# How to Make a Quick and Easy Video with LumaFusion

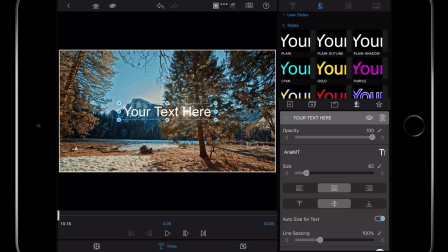Twirl open the text editor on the right, double tap again on the title itself in the viewer, to reveal the iOS keyboard, and I can change the text. It's a little hard to read this text in the center of the frame, so click and drag the text box to freely reposition.
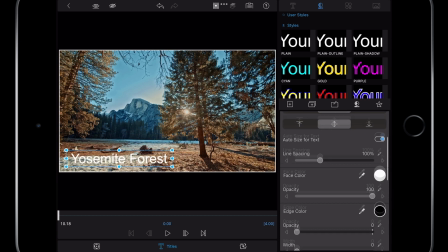We'll add a drop shadow to make the text a bit more clear. Scroll down in the text inspector and look for shadow properties. To add the shadow, we have to click and drag the distance slider. Then drag the blur slider and the opacity.
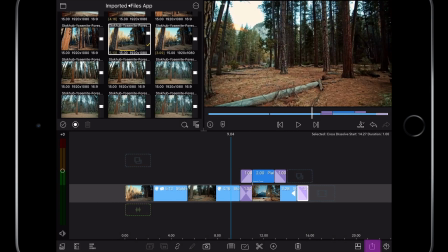The edit is complete and it's time to save out our video. Press the share button along the bottom toolbar and select movie. If I were saving directly on my iPad, I would choose photos or I could choose post directly to YouTube.
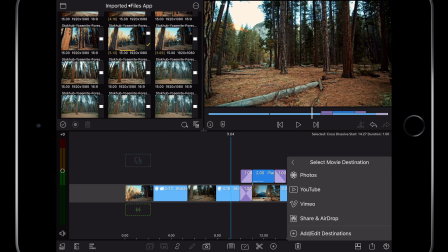Instead, I want to save the video file back on the USB thumb drive that's connected to my iPad, so I'm going to choose Share in AirDrop.
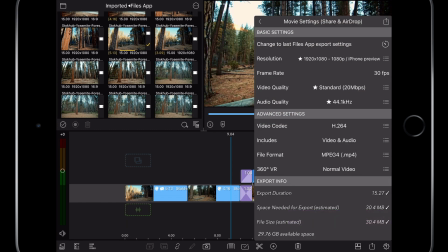I'm presented with the render settings, and the default settings are a good representation of the timeline, and the quality is good for streaming services.
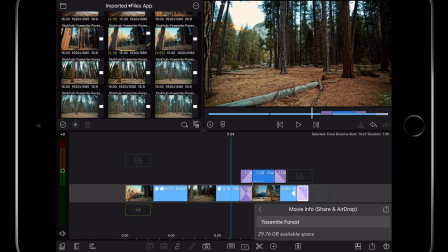Press Share from the upper portion of the panel,
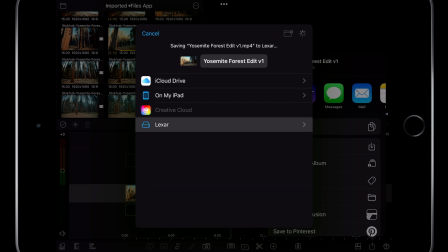and I will choose Save to Files. And that's getting started with LumaFusion.
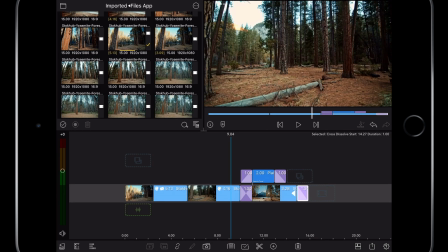I hope you enjoyed this video.